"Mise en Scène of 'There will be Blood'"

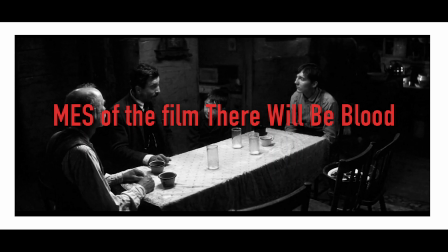0:00 When I was in college I did a Mise and Scène, now known as Mise, list for screenshot on the screen. On the film there will be blood. The film is about greed and control. Both Daniel Plainview, played by Sir Daniel Day-Lewis, and Eli Sunday,
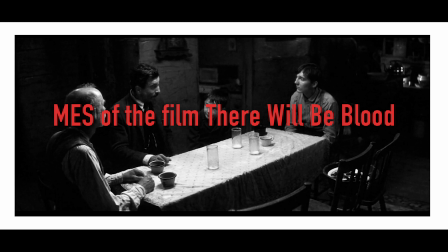0:15 played by Paul Dano, use these methods for their own personal gain and against each other. This is a film loosely based on a novel entitled Oil by Upton Sinclair, which is loosely based on oil baron Edward L. Doheny. He was almost indicted in one of the biggest scandals in American history before Watergate.
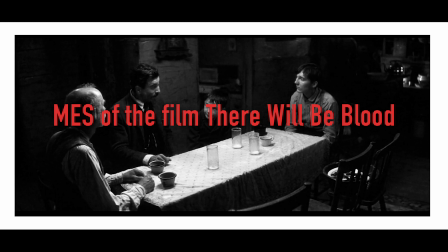0:33 This film is realistic, not flashy text shooting across the screen as in our Chapter 1 film Inglourious Bastards. Though this film is realistic at 0:02 and 14 seconds and 2:07 and 5 seconds,
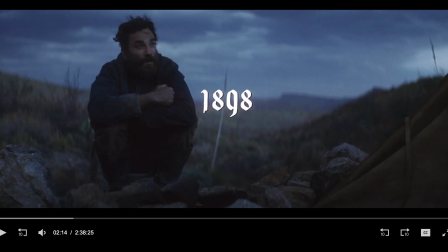0:45 there are blatantly formalistic scenes showing the year of the film on the screen. Other than this there is no blatant formalism.
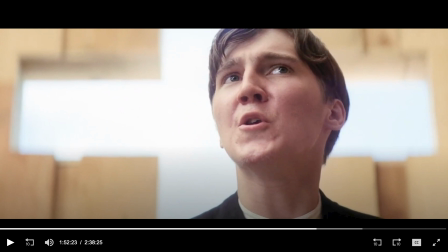0:51 The film has scenes where the camera is low, at 1846, showing the power of our antagonist Mr. Plainview, the oil man, and at 1:52 and 23 seconds showing our other antagonist Eli Sunday preaching to his folk.
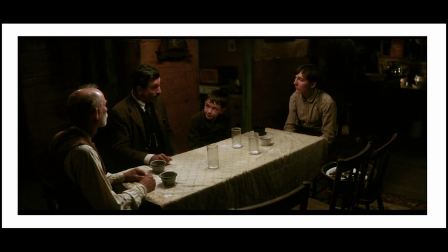1:04 Now let's look at the still clip on your screen. At 0:33 and 10 seconds, this scene is lit from the top using a diffuser because the light is spread evenly with no hard splashes of light. Our main antagonist Plainview is on the left of the frame with our secondary antagonist Eli Sunday on the right side of the frame with our protagonist HW trapped between them,
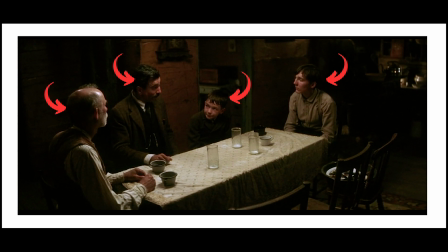1:24 unable to escape, with the spineless father Abel Sunday almost in the shadow of the left part of the frame. This scene is important to show the power struggle between Plainview and Eli, as they both lie through their teeth about their intentions. The camera is set at a high angle pointed at a 45-degree angle.
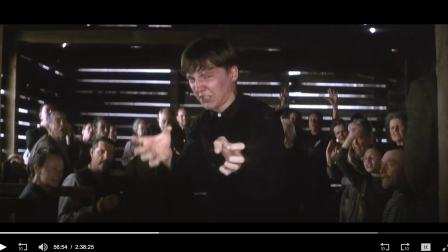1:39 The scene at 0:56 and 54 seconds is a great scene by Paul Dano, where Eli is preaching to his flock in a rundown shack of a church. This scene also shows the control Eli has over the townspeople. I like to call scenes like this a setup for what's to come and change of the character Eli.
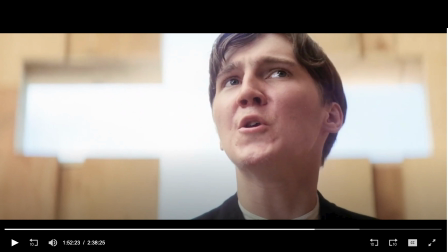1:55 Fast forward to 1:52 and 23 seconds. Eli is in a brightly lit church, with a cross cut out for a window, preaching to his flock. Camera set low, showing the importance of Eli in this scene. Great scenes I enjoyed.
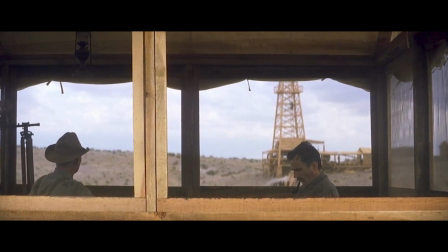2:08 At 0:44 and 48 seconds, Plainview and an oil worker are in a gazebo. Both actors are boxed in with the frames of windows, but Plainview is boxed in with the oil rig. What does that mean? Is Plainview and the oil rig trapped?
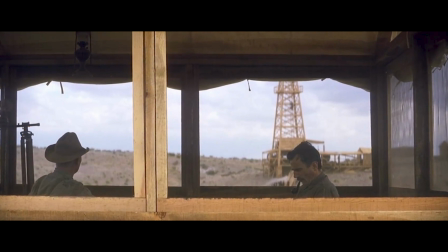2:22 In the film we got to see lots of examples of how Plainview doesn't care for HW and that HW is just a bastard in a basket. At 1:06 and 32 seconds, when the gusher comes, Fletcher Hamilton asks, is HW going to be okay? He just answers no he isn't, and Hamilton goes to see if he is okay. Plainview's only thought, the gusher.
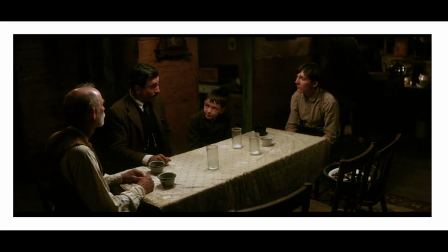2:42 Okay, let's continue with the Mise en Scène, now known as Mise. Mess 1. At 0:33 and 10 seconds. The dominant element of this scene falls on our main antagonist Plainview. My eye hits on Father Abel Sunday, but because he has his back to us it quickly shifts and lands on Plainview.
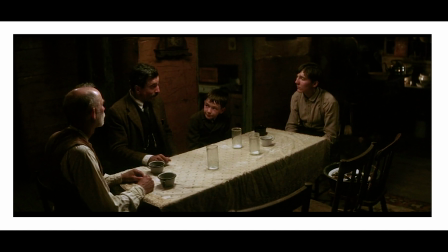3:02 My eye lands on Plainview because he is placed in the left third and we view a scene much like how we read left to right. Mess 2. Low-key lit from above with a diffuser. High contrast with a few items, like Abel Sunday getting lost in the edge of the frame.
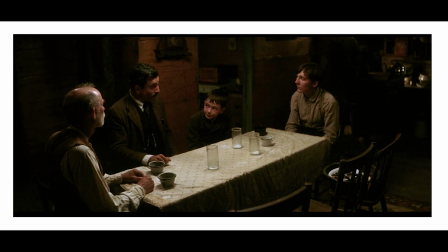3:17 Mess 3. Wide shot, with the camera about 15 feet from the subjects. Mess 4. The camera is looking down on the subjects. Shot high with about a 40 to 45 degree angle. Mess 5. I would say the dominant color is the light tan, maybe cream-colored tablecloth.
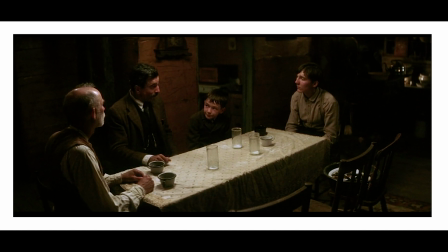3:36 The contrasting foil is antagonist Eli Sunday. I see no color symbolism in this frame. Mess 6. Lens, wide filter, no stock, something high requiring lots of light. Mess 7.
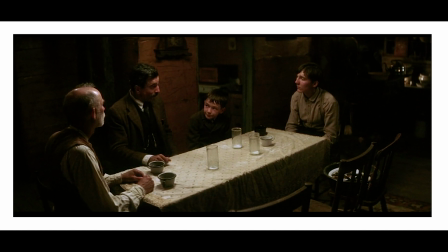3:51 For me the subsidiary contrast is Eli Sunday with HW in the center trapped between two evil men, then traveling to Abel Sunday. Mess 8. There is not very much visual detail in this frame. Just a few cups and glasses and a bus tub left on the chair from when the women left.